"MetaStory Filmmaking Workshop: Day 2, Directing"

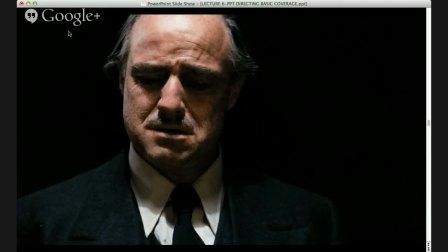[50:38]
I don't think that they cut off the top of his head this way. I think it's just the way the photograph went into the presentation. Okay, he should have more headroom. Okay, and I'm sure he does in the movie.
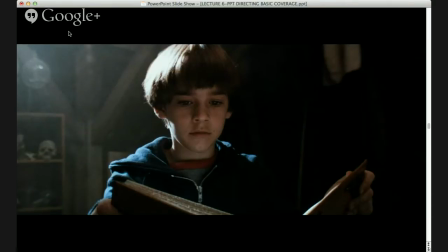[50:52]
Okay. Now, what's interesting here is you have varying degrees of background.
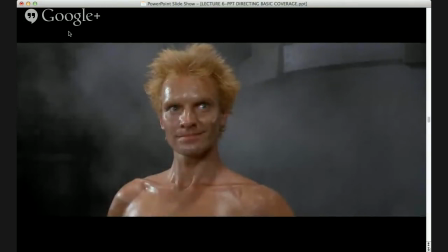[50:59]
You have varying degrees of environment. Okay, in Dune, David Lynch's film, he's just come out of this strange cylinder, right? I guess it's almost like a steam bath or something, and he's standing there, and he's very sweaty, and you know, we get all that environment.
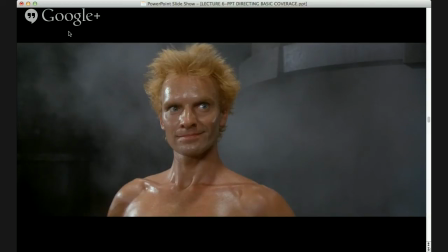[51:17]
So again, we don't have to keep reminding the audience. It's more about his facial expression, because he's sort of flirting with someone, and they go in tight, and we still have all the steam and the smoke in the background.
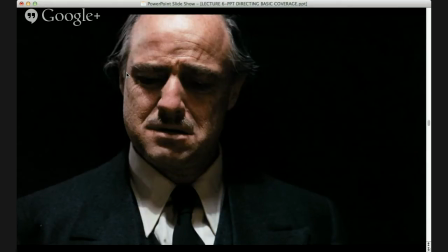[51:28]
Okay, here we have almost no background because I'll just talk about this really quickly. This is the opening sequence of The Godfather, and what Coppola does is the opposite of everything that I'm telling you. What Coppola does is he starts with this character surrounded by darkness, right?
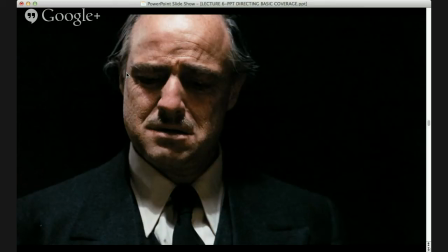[51:45]
And we don't really know where we are. But it gives the character a great sense of power and a great sense of mystery. And then what happens is during the course of, and we hear another voice off camera talking to him, asking the Godfather for a favor.
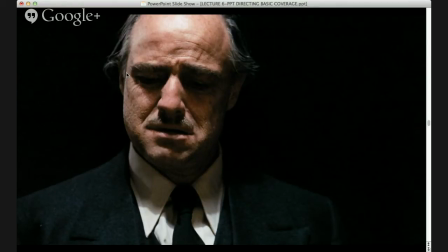[52:01]
Then the camera pulls back eventually, and what we see is that we're in the Godfather's private office in his home. We're in his study. So first he goes with the character and creates this air of power and mystery. Then he shows us the environment, okay?
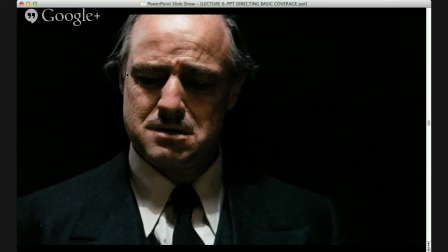[52:18]
So again, it's a great example of the typical sequence done in reverse, but it's very, very effective, okay? I personally don't love the word rules. I prefer the word guidelines, right?
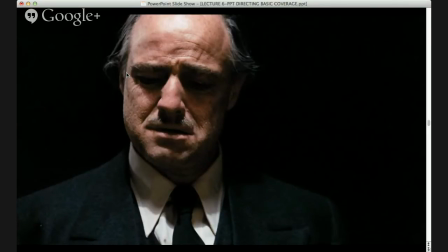[52:33]
There are certain guidelines. I think, like anything else, in any art form, there's a vocabulary, okay? Whether it's dance, or whether it's cinema, or whether it's martial arts, there's a vocabulary you have to learn. And then how you employ that vocabulary, that's up to you.
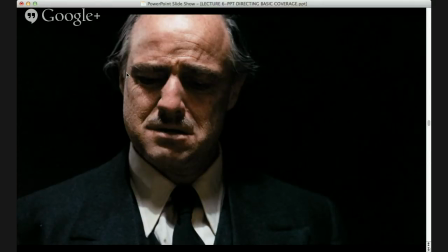[52:51]
That's your art, you know? Never-ending story.
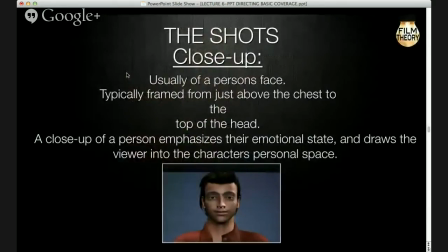[52:55]
Okay, so now we're getting a little bit closer. Question about that? I was just asking who guessed the name of the never-ending story. Somebody else also guessed it. Oh, that's very impressive. That one's a little arcane, too.
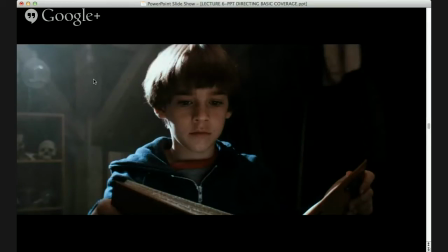[53:13]
That one's a little hard to figure out, yeah. Yeah, also you can see they have these subtle touches in the background, right? We're not going to go into lighting today, but he's kind of hard lit. You know, we've got all this darkness over here, and then we've got the light coming in here. We've got the skull. So there's all these sort of elements in the shot in the background, right?
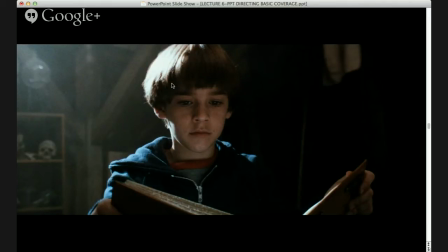[53:32]
That are contributing to the emotional, to the feeling of the shot, right? It's creating a bit of foreboding. It's creating a little bit of fear, even though we're on the boy and he's not himself afraid. It's just the elements behind him are creating an illusion and creating an emotional effect on the audience, okay?
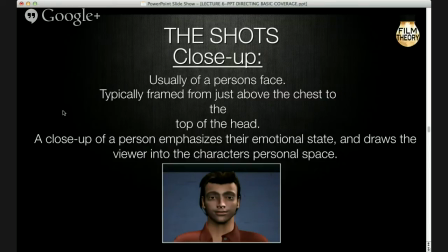[53:50]
Okay, so now we're looking at a close-up. Not a medium close-up, but a close-up, okay? Usually of a person's face, it really should say always of a close person's face. In cinema, when we have a very tight shot of a face, we call that a close-up.
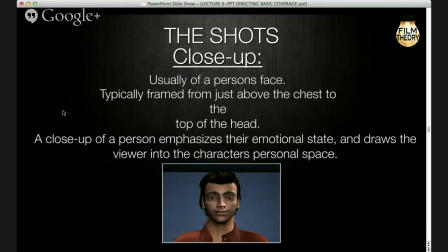[54:10]
When we have a very tight shot of an object, we call that an insert. Okay? So if you look, it's typically framed from just above the chest to the top of the head. Okay? A close-up emphasizes their emotional state and draws the viewer into
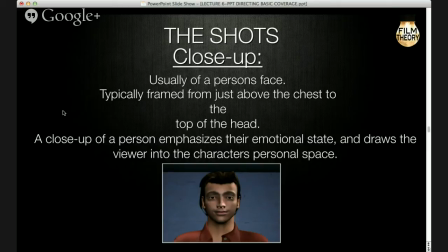[54:29]
the character's personal space, okay? We are now very intimate, very emotionally connected with the character. And again, that's why, as I said, what directors tend to do is wait on the close-up, right, until